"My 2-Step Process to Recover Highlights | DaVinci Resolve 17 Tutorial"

What's going on, guys? This is Qazi. Welcome to another epic video. This time I'm going to be showing you how to recover your highlights in DaVinci Resolve.
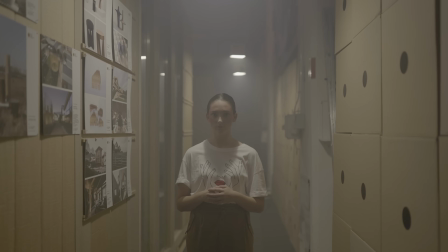[0:15]
And no, we're not going to be salvaging highlights. We're going to be actually recovering highlights after grading a really, really pushed look, because that would happen. We are going to create a look that's just really contrasty, really out there. And then you have to come up with a game plan to recover those highlights. So I'm going to show you the right way to do that. And there's going to be two different techniques that I'm going to be using. One is particular to DaVinci Resolve 17, so get excited about that. Another one is my tried and tested.
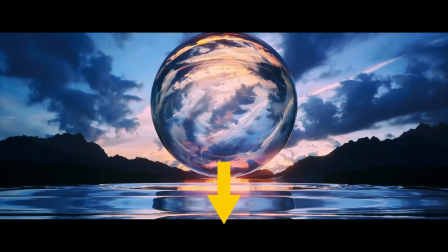[0:43]
And for those that want to level up their color grading game, check out the link in the description.
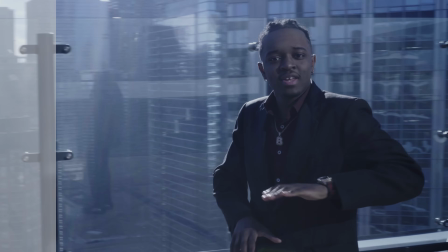[0:48]
1 hour long free training where I will show you how to get the perfect skin tones out of your Sony S-Log 8-bit footage,
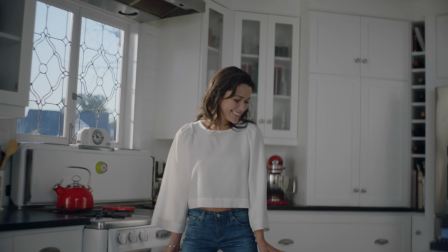[0:55]
how to get the clean white look, it's the go-to commercial look,
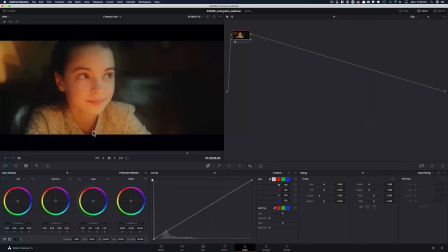[0:59]
how to get the creamy film look, how to fix the dreaded gamma shift, and much, much more. Link is in the description. And guys, if you're enjoying the content, you know what to do. Smash that like button, subscribe to my channel for more awesomeness.
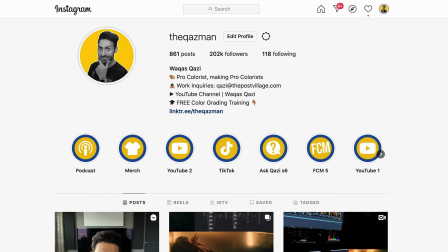[1:12]
Make sure that you're following me on Instagram, and let's roll the intro.
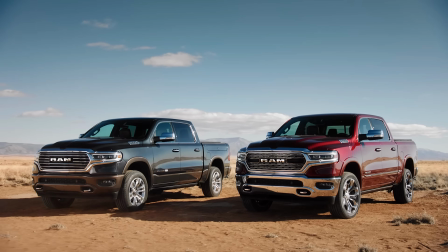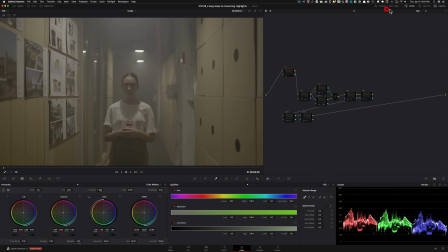[1:25]
All right, let's get in here. And I have two different clips prepared for you guys to go through two different techniques.
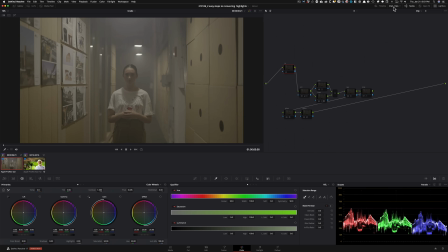[1:33]
And first one is a very practical example.
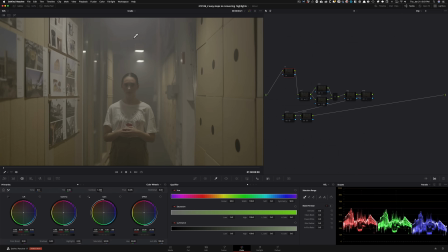[1:37]
So many times you're going to be grading a shot that's going to be something like this, where we have practicals, which are these lights in the frame. These lights right here are these right there. These specular highlights that you see, this is what that is. Okay. And then we got to be careful of this right here. This is going to get blown out.
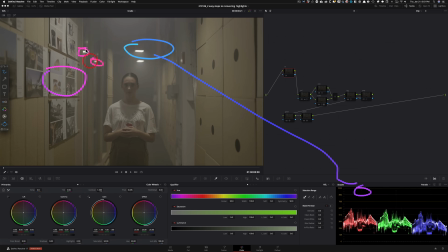[1:55]
We don't really have to necessarily worry about these, because these are also specular highlights. If they blow out, that's totally fine. I want to make sure that I protect this. She's wearing a white shirt. So once we start pushing our contrast and juicing up the image, this is what's going to, you know, blow out easily.
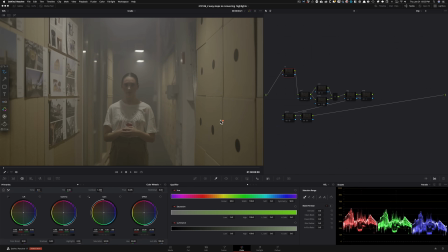[2:11]
So we have to protect that. These are the things that we have to keep in mind before going in. Okay. So I'm going to click on this guy so we can make this bigger a little bit and see what's happening.
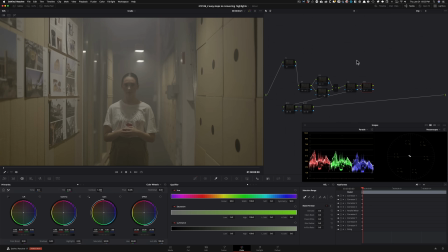[2:23]
And I'm going to grab these and just pull it up a little bit. And now let's start with our node tree build out.
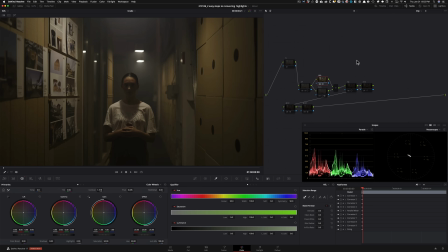[2:30]
So this was my first step here. I went ahead and added tons of contrast.
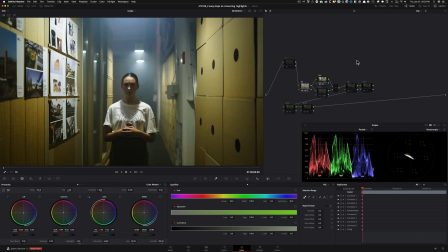[2:34]
Then I did my primaries to just bring up everything and just give it this crazy pushed look. And obviously one of the reasons to do that is so we can put the highlights into practice. And then I went in and pulled out some of the detail in the shadows.
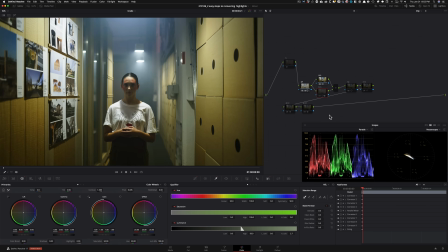[2:49]
I mean, it was getting lost quite a bit. So I just pulled it out a little bit, not too much. And you can see it here too, like opened it up a little bit. And then in my log, I actually pulled up the highlights. So just like really added that punch, like see right here, you can feel that punch.
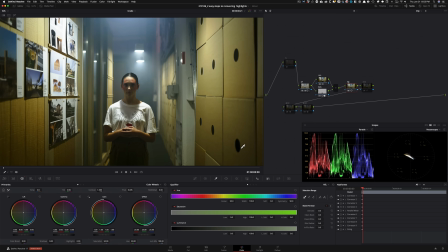[3:06]
It's kind of dull before, and then added that punch. And then same thing on the low end to really add more contrast. But then what that does is that, you know, now things are clipping, right? Went in here and just added a little bit of hue swing.
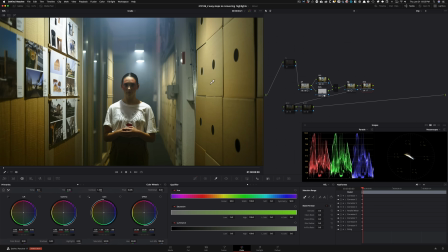[3:20]
So just took this yellow, this Fincher yellow, and just added a touch of red in there. And then that helps with the skin a little bit too. Then went ahead and added glow to create this atmosphere. You know, it just really, like, look at it, right? Like all of a sudden it just turns into this suspense film, if you will.
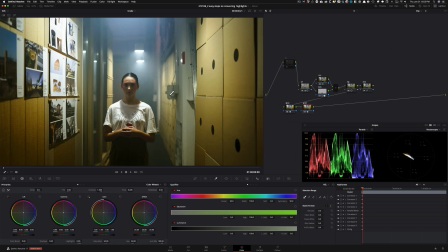[3:38]
And then we added some grain. This time I didn't go too far, you know, just a little bit.
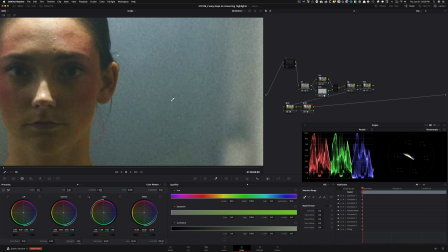[3:43]
I mean, if I punch in and do before and after, if I do before, I'm going to hold it for a second.
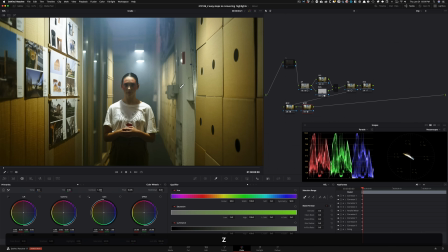[3:49]
I'm going to do after. So, you know, nothing too crazy here. Okay.
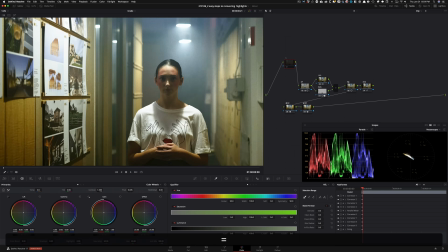[3:52]
And now if we get close to these areas, we can see that it's kind of looking digital.
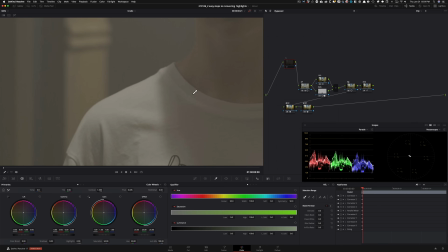[3:59]
If I go all the way before, we know that there's all this detail in here.
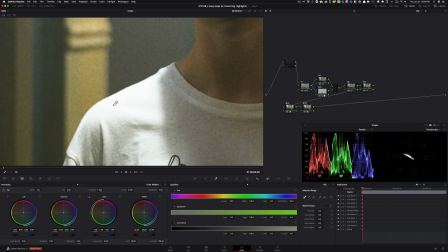[4:03]
But if I see it after, I mean, it's just kind of super clipped out digital and borderline distracting.
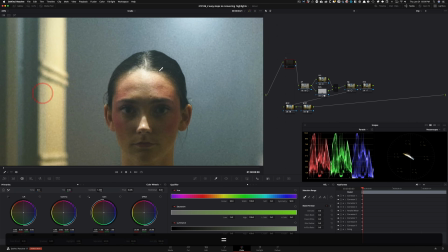[4:11]
Same thing is happening here.